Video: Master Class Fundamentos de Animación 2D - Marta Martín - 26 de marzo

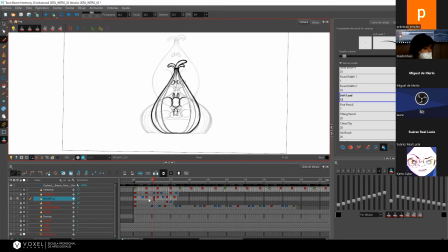(95:57)
Una vez que tengo este, quiero conseguir el del medio. Pues me voy a... O sea, me voy aquí y cojo mi dibujo número 1, mi dibujo número 2 y dibujo el del medio.
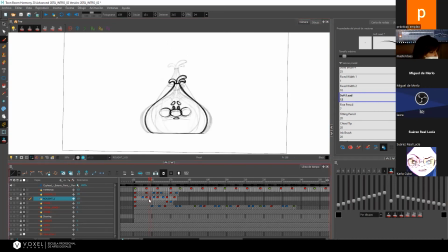(96:16)
¿Y qué pasaría si yo quisiera hacer este dibujo del medio? Porque digo, porque me gustaría que tuviese más dibujos aquí. O sea, por ejemplo, de nuestros dibujos que hay aquí,
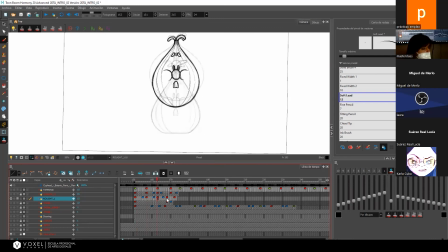(96:35)
según lo que le cueste subir, por ejemplo, bajar, ¿cuántos crees? O sea, ¿cuántos, si cuanto más le cuesta, cuanto más esfuerzo nos cuesta hacer algo, más tiempo nos cuesta hacer ese algo? Cuanto más tiempo, más dibujos vamos a necesitar. Eso significa que cuando baja,
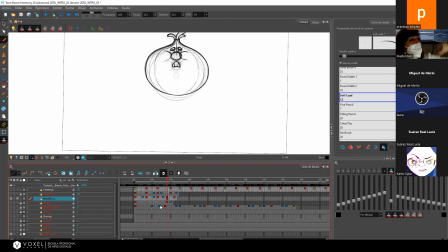(96:54)
va a necesitar menos tiempo porque la fuerza de gravedad va a favor, pero cuando sube, va en contra. Eso quiere decir que al subir le va a costar más trabajo subir. Si le va a costar más trabajo subir, es más tiempo, por lo tanto van a ser más dibujos. Entonces, yo colocaría más dibujos cuando sube que cuando baja.
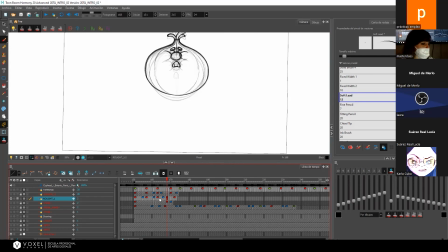(97:14)
Es decir, si este es mi dibujo, aquí está subiendo. ¿Lo veis? Este es el dibujo máximo de que va a estar arriba. Que más encogido va a estar, que va a estar hecho una pelota, que va a estar ahí como... Este es mi tope de subir.
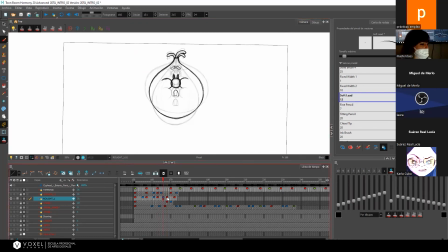(97:32)
Pues yo aquí haría, pondría más dibujos. Cuanto más dibujos pongas de aquí a aquí, más va a aparecer o más te va a dar la sensación de que le cuesta llegar a ese punto.
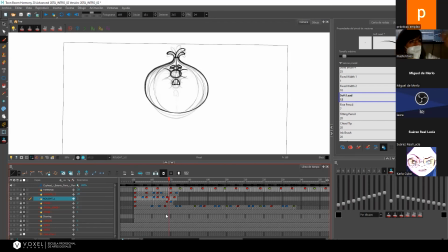(97:47)
Y es el punto en el que estás peleando contra... hay una fuerza contraria. Es como ir nadando a contracorriente. Pensar que estáis nadando en un río, ¿qué os va a costar más? ¿Ir a favor del río o en contra del río?
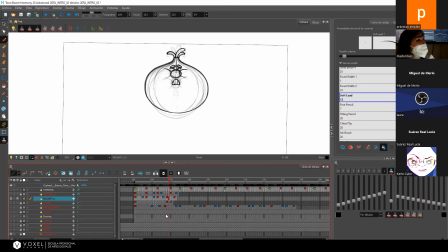(98:03)
Claro, pues eso es la cantidad de dibujos que vais a necesitar. Si vais en contra del río... vais a ir más lentos, ¿no? Porque vais en contra de la fuerza. Pero si vas a favor del río, vas a ir más rápidos, ¿no?
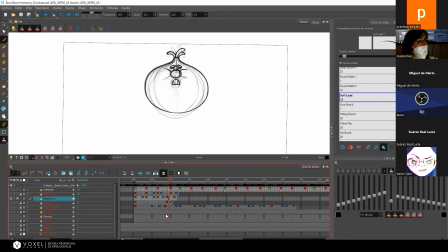(98:19)
O sea, aquí tienes que pensar igual. Si está saltando hacia arriba, le va a costar más. Si baja, le va a costar menos. Entonces, pues le pondremos más dibujos. Entonces, si yo tengo este aquí y yo tengo este aquí, yo aquí digo, le voy a poner un dibujo.
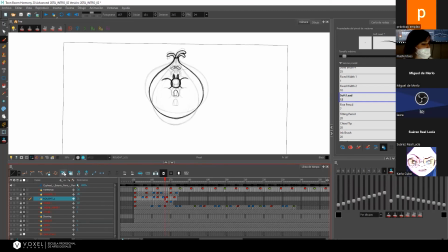(98:37)
Creo otro fotograma vacío y aquí tendría que intercalar estos dos dibujos.
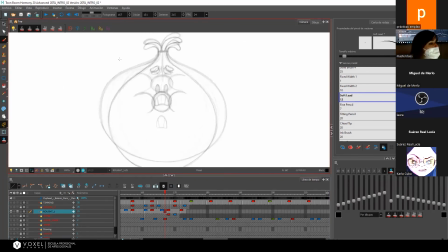(98:51)
¿Veis que cada vez los dibujos se ven un poco más claros porque ya están más próximos unos de otros y ya es más fácil hacer los dibujos nuevos? Porque si te fijas, aquí las cejas ya están más próximas. Ya veo más... Ya no está tan separado el dibujo de otro.
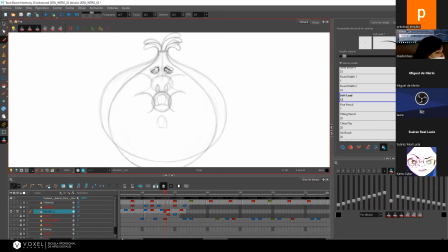(99:12)
¿Ves? Entonces aquí las narices, igual, la nariz estaría como por aquí.
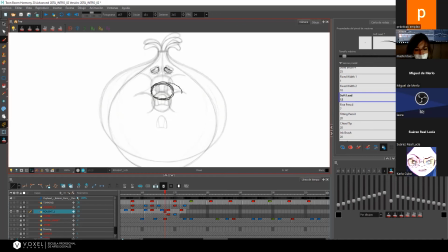(99:27)
Ah, estoy viendo por el chat que Miguel me pregunta, ¿se supone que estás trabajando en unos o en doses? Pues dependiendo de... En esta estamos trabajando a doses. Yo ahora mismo lo he hecho a unos,
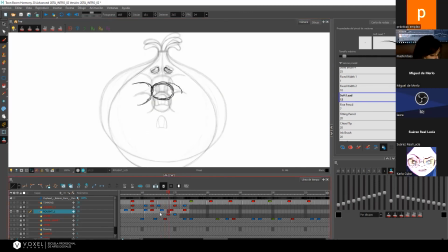(99:41)
pero luego le daría otro tiempo, o sea, otro fotograma más a estos dibujos y trabajaríamos a doses. En esta animación normalmente se trabaja a doses, pero dependiendo de la producción se puede trabajar a unos o incluso a tres.
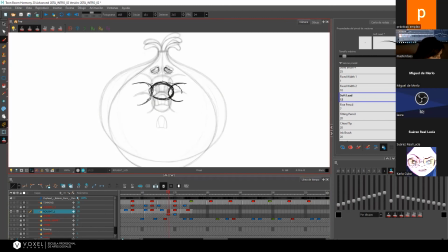(100:00)
Eso ya depende del proyecto. Lo que tu ojo necesita...
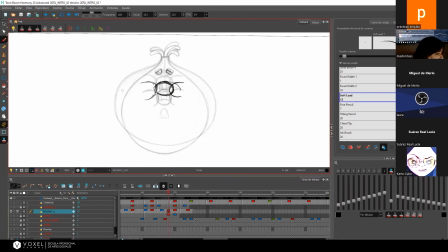(100:05)
Para ver que eso es un movimiento y que no lo diferencie entre imágenes separadas, suelen ser eso, 24 fotogramas por segundo, repetido dos veces, son 12 dibujos el segundo.
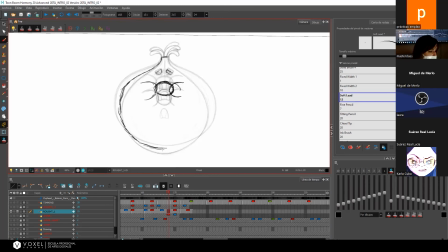Por cierto, no sé si os he dicho que con la barra espaciadora sale una manita para poder mover el canvas. El canvas es tu folio.
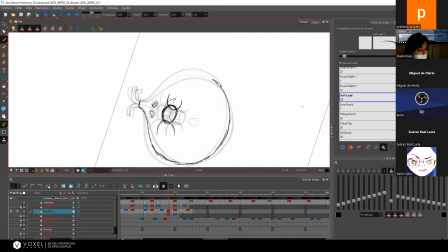(100:38)
Y en el lateral de la barra espaciadora tienes el alt con la que puedes girar el dibujo. Y esto para dibujar es bastante útil. ¿Vale?
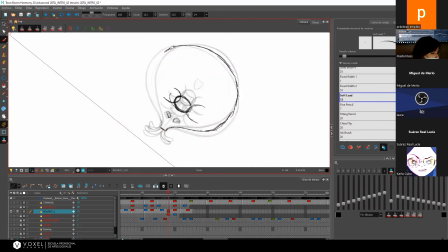(100:52)
Sobre todo cuando son formas así redonditas, es más fácil darles la vuelta para dibujarlo. Sí, y a la vez que estás con el lápiz, lo presionas y con el lápiz encima lo mueves.
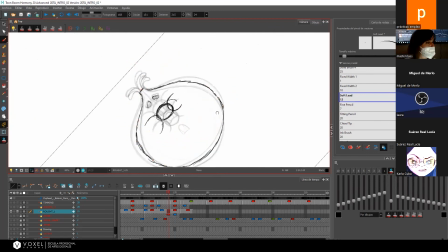Entonces así ya, pues, ¿veis? Y luego, una vez que tengo esto, incluso podría hacer otro dibujo entre medias.
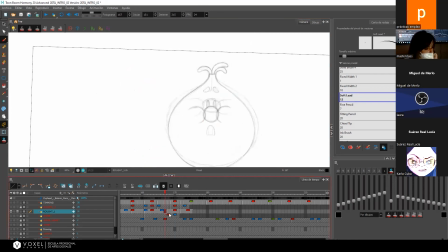(101:26)
¿Podría hacer aquí otro dibujo? Sí. Podría hacer otro dibujo.
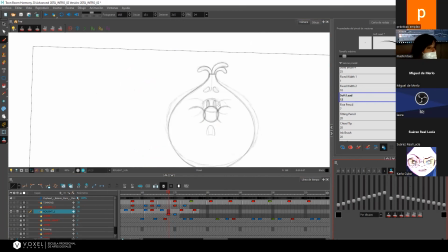(101:42)
Y ya tendría que hacer el intermedio de mi intermedio de mi intermedio. Y así lo que estoy haciendo es una frenada hacia arriba, que es donde en teoría más le va a costar llegar, porque pues por eso, porque va en contra de la fuerza de la gravedad que le empuja hacia abajo.
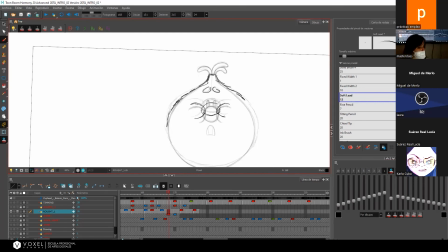(102:02)
Y así
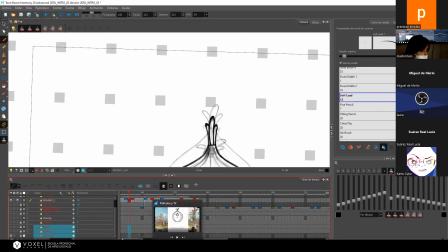iría progresando en mi animación
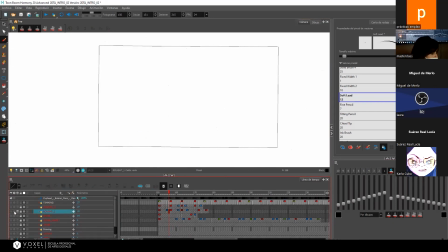(102:16)
hasta llegar a mi RAF 2, en el que
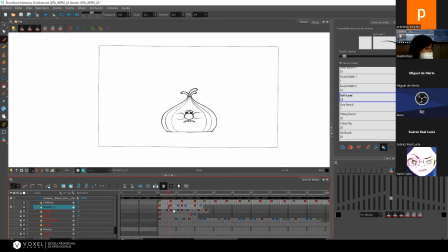(102:31)
mirad, lo que me preguntabas antes de A1s y A2s, yo en mi animación he trabajado A2s, pero hay algunas partes que he querido que fueran un poco más deprisa y he preferido dejarlo A1s. Esto de ponerle más tiempo o menos tiempo a un dibujo o a otro,
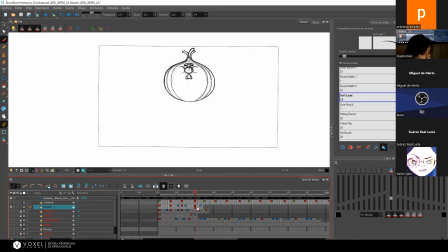(102:51)
ponerle uno a lo suyo, o sea, esto ya es el timing de tu animación, o sea, los tiempos de tu animación, de cuánto quieres que dure cada parte o cuántos más dibujos quieres añadir a una parte que a otra.
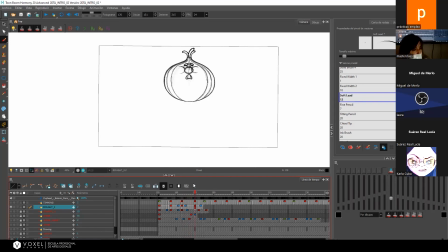(103:09)
Esto es lo que ya se denomina el timing, que va dependiendo del ritmo de tu animación. En nuestro caso, yo me he seguido de la música que me había bajado del videojuego.
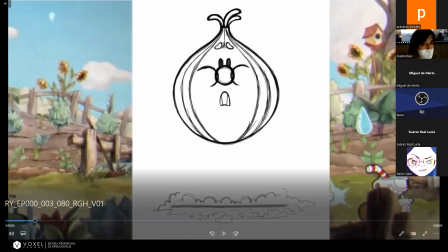(103:23)
O sea, esta.
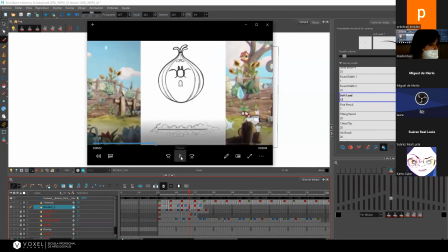Yo quería generar ese efecto de que va a este ritmo y que haya más dibujos cuando se apoya y cuando llega hasta arriba.
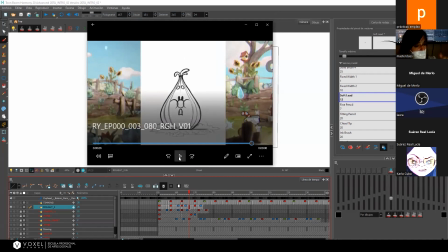(103:39)
Y las partes del medio vayan más deprisa y al mismo tiempo siga este ritmo. Independientemente de las notas variadas que hay entre medio, pero yo era lo que quería que hiciera.
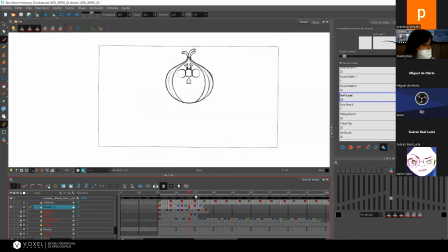(103:52)
Entonces, una vez que tienes ya tienes, digamos, tu primer RAF de animación, has elegido dónde quieres que vaya más dibujo, dónde quieres que vaya menos, hay un squash, hay un stretch, hay un overlap de los pelitos, ves que van como detrás.